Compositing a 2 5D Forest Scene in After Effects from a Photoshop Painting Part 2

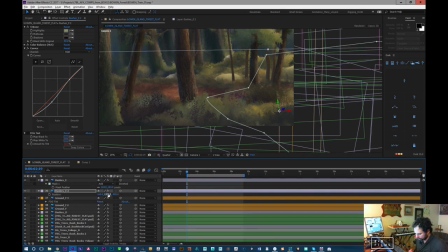78:55 I'm really, the thing I mostly need it for is to just help build a bit of depth in here and help the transition of colors between the road and the bushes.
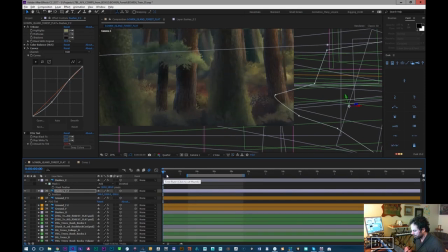79:10 And a lot of this stuff I can only really do just by feeling it out. It's really hard for me just to know exactly what I need to do. And it doesn't need to be darker, it definitely.
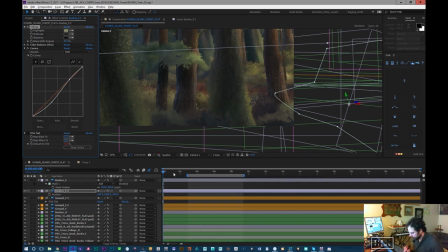Just needs something. Maybe it doesn't have to be dark. I'm not sure. It's kind of like a little light patch in some ways.
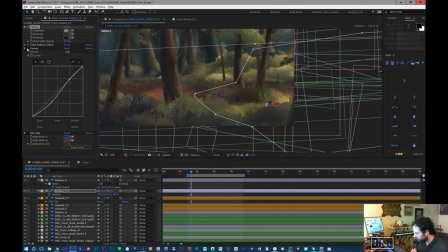79:39 But also, that's too light. The tricky thing is that unless we're very much in a mid-tone, so it disappears a little bit in the road, and unless we dip down below here, it's not contrasty enough to stick out against a lot of the road,
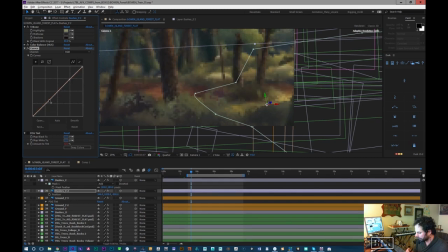79:59 or we have to go above it. And then we have something where it sticks out. So it's kind of becoming a piece that's just being lost in there a little bit, which isn't a bad thing. There, I think that's a little better. I think I can live with that for now. And let's just try the light again.
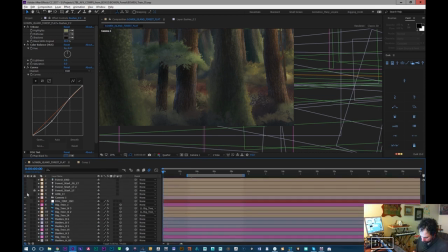80:19 It's just, I don't want it to look as offensive. It just was really ugly before. So I wonder if it's a little bit ugly.
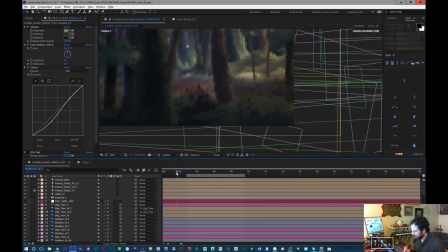80:25 It's that bright gray spot it was making before wasn't cool. It's now it's making this weird, I don't know, what is wrong with this layer?
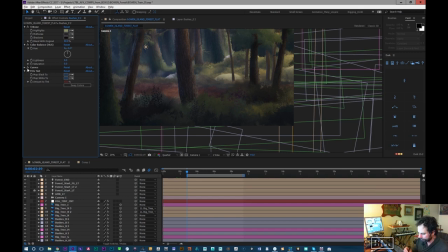80:35 Just the fog tint. Okay, it's still, let's bring it down a little bit more. Maybe get rid of this. And this layer is just full of, it's got a little dash of hate in it for sure.
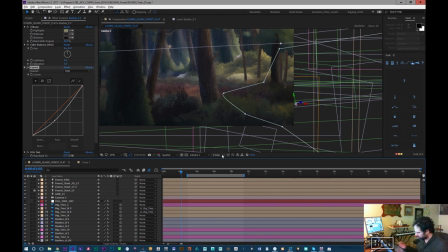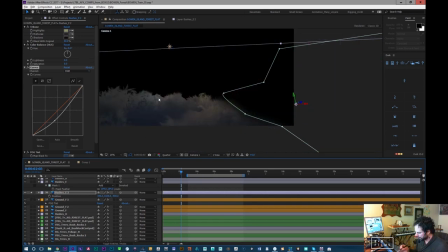80:59 Something about it that just doesn't work very well. It's this thing right here is just not doing it for me.
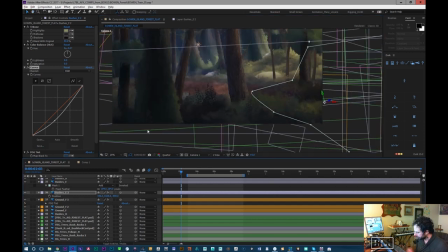81:04 I might move it over. Like that thing looks really ugly. See if we can hide it. Now it's just, it's not really working. It's all gray blue now. I might just scrap this layer.
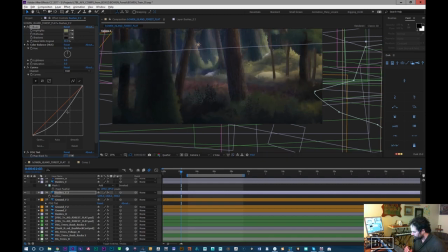It was looking cool. Now it just looks kind of bad again.
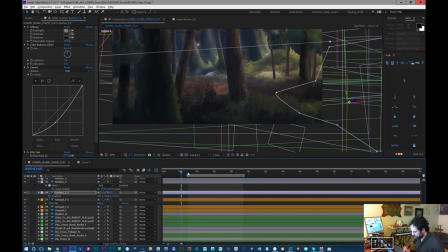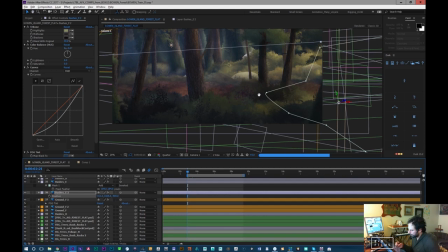81:47 That doesn't look terrible now. Well, let's watch it a little bit. So thoroughs, we do have some fog on it, but I toned it down a little bit.
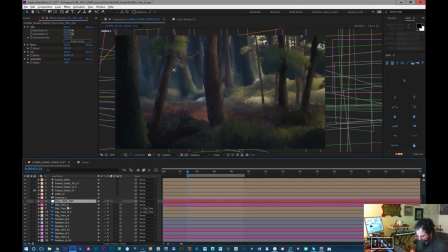81:56 I think it's a little bit, it's also animated.
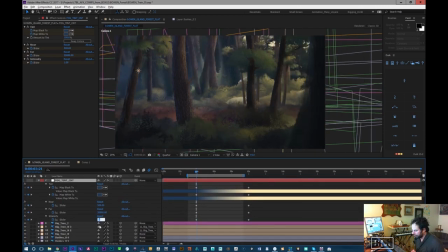82:01 But it definitely needs more, we need more haze and stuff like that. We don't have, I don't actually have like my, I've not put in my cloud layers or anything like that yet. But I do have this fog. It's probably too saturated to be perfectly honest. Now that we have the lights going in there, it's just overbluing everything. It looks way too blue.
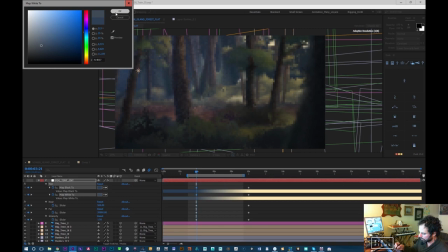82:22 I might just tone this down to a gray completely. And then in color correction, we'll push it a bit more. I don't know.
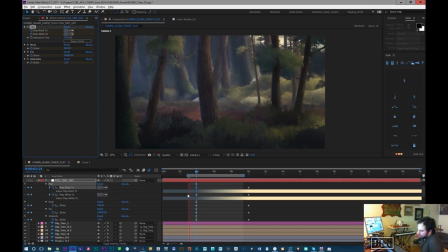82:33 We'll s I'll, I'm going to play with it. I have to play with it. That's a bit. Maybe it needs to be more green. There's a lot of. There's six definitely experimentation required. Because I don't like how black it's getting. Like, there's this here is really not cool. And that could be because of this.
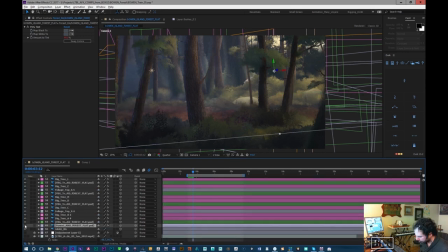82:55 No, not that. This one. Yeah, that's super black for some reason.